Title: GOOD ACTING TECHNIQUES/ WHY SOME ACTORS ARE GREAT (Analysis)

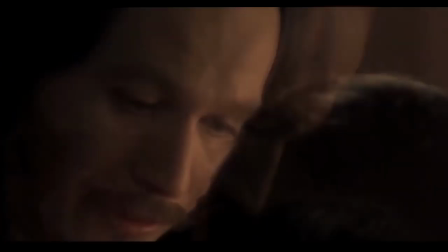239s
You could listen to the voice modulation and see Gary Oldman was fully aware about the pitch and tone and it surprises me that good actors hold the range
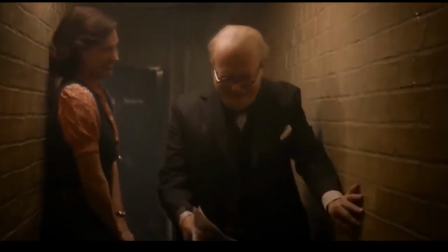248s
even if they have to do loud scene and if an actor just want
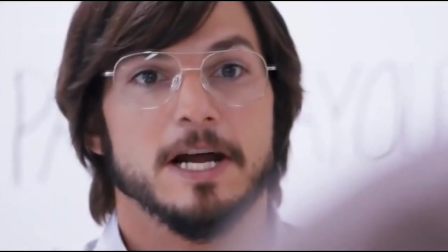252s
to mimic a character then it becomes unconvincing and some cases comedic
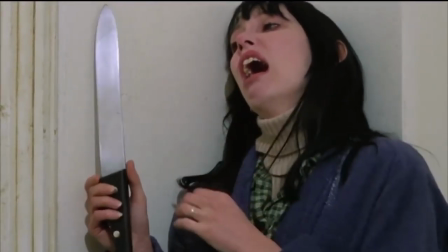257s
as well. There are times when some scenes have surprised me so much so that I was tempted to read about the making of them and
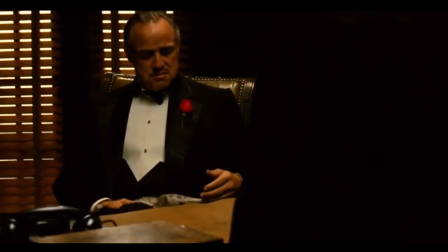264s
you know what most of the times I found that the lines were not even in the script rather than they were just improvised.
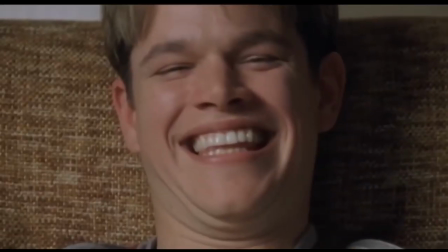271s
And yes, it stretches the imagination, sparks spontaneity and can lead to unforgettable performances.
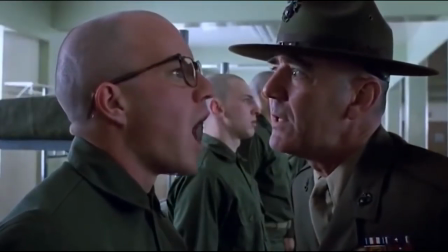277s
To the dismay of script writers everywhere, it has also been responsible for some of the best moments in the cinema history.
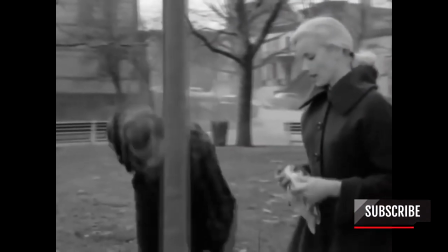285s
Improvisation is really an example of heightened communication,
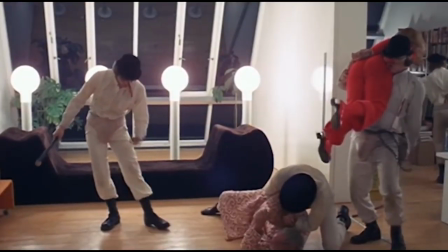289s
relying on an actor's ability to engage completely with their fellow performers as well their own character.
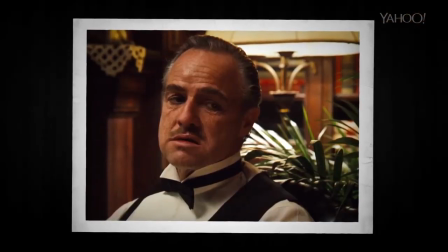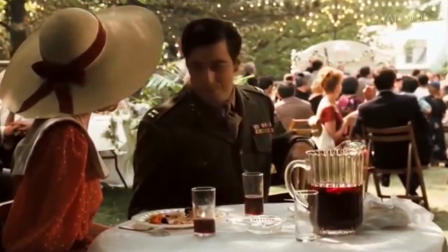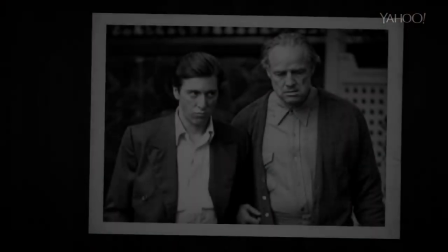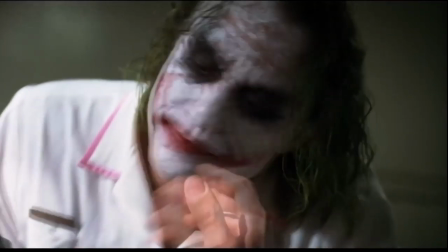328s
So, what plays a great role in making a scene believable and helps in improvisation?
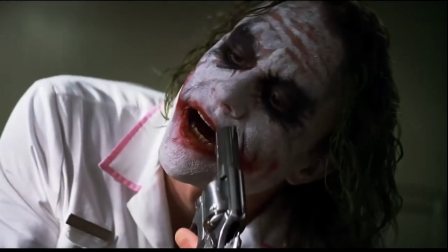333s
That is body language and good actors are masters in this trait. They use psychological gesture as their tool.
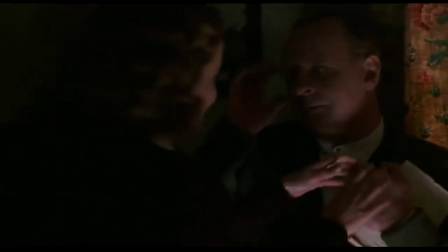341s
One of the bold ideas of this tool is that the images of the story, the characters,
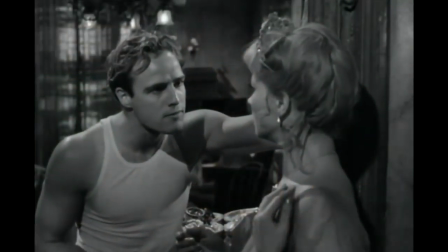347s
situations already exist independently in the collective unconscious.
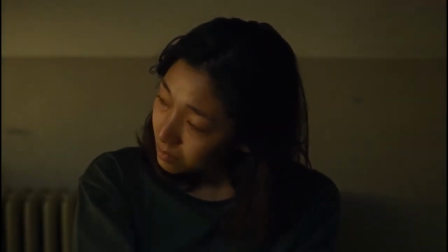352s
So, conveying these images to audience becomes the actor's greatest task.
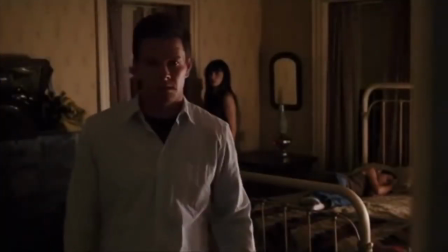358s
When an image arises but does not come out right,
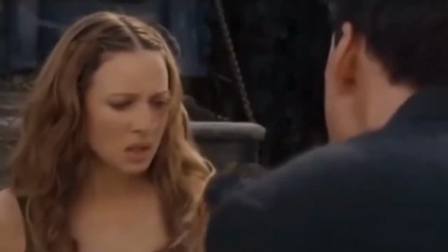362s
it means there is a disconnection between their imagination and the body's ability to express it.
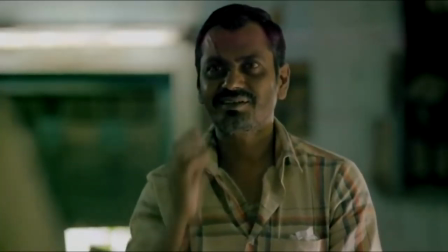369s
And when actors establish a connection between their instrument and inner body, it creates something remarkable.
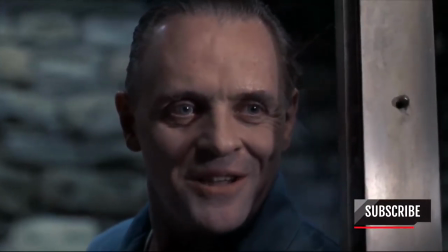375s
It is truly said that action speaks louder than words and great actors not
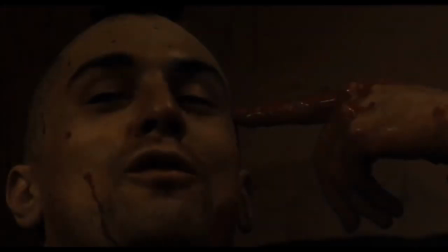380s
only know how the characters talk but they know how the character moves.
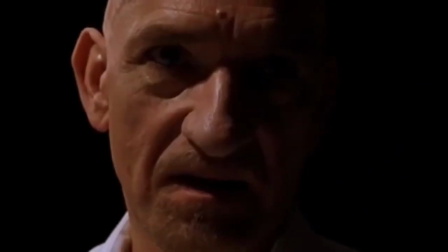385s
So if they are playing a villain they know how the character will dominate using his power
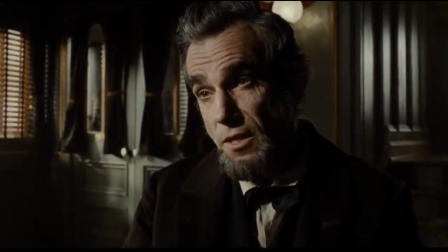390s
or historical characters they use slouch movements to show the burden of society.
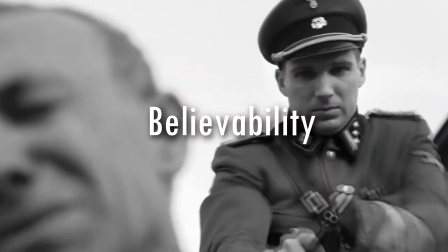396s
So until now we talked about believability, listening, improvisation,
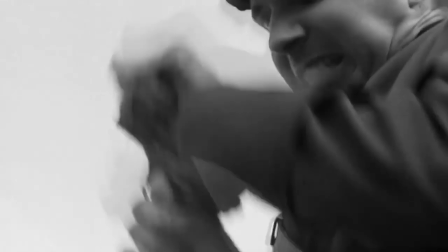401s
body language and ultimately the most important thing is understanding the subtext.
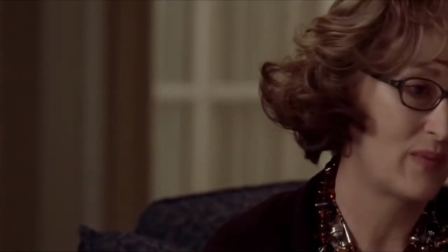407s
So what is subtext? It is the contrast of what is said and what is done. The character is always ever evolving just like we evolve based on circumstances that happen to us. There could be things that happen that we absolutely know how it's going to affect affect you but you really don't know how it's going to affect you and how it will make you veer off course at any given time. But we have to consider that two voices combined in the performance of text.
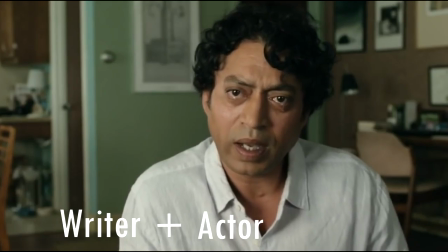439s
The voice of the writer with the inner voice of the actor and then an unconscious duality affect us as an audience.
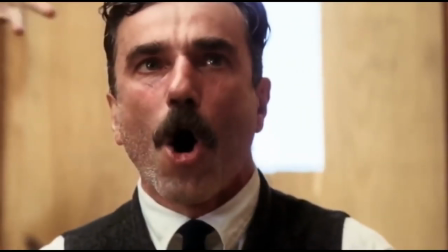447s
Good actors understand all the emotional layers but when actors animate their lines to make them sound meaningful,
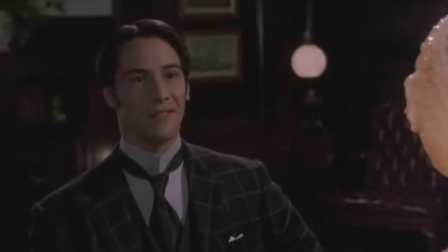454s
they miss the depth that the duality brings.
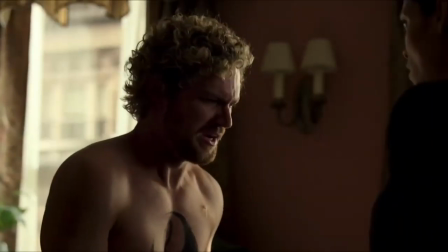457s
They deny bringing more to the line by trying to make the line sound real or meaningful which is not needed.
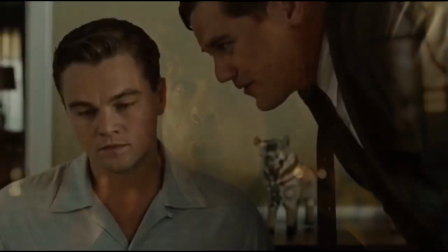464s
Great actors are like great chefs. They know how to make delicious cuisine, to have the skills to break down the scene,
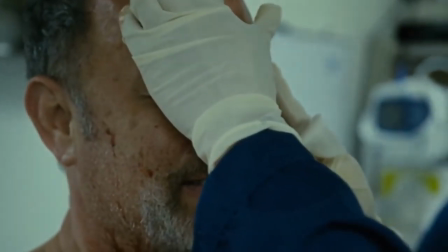472s
to interpret and express the words in an original and interesting way and to find the wonderful spontaneous moment between the lines.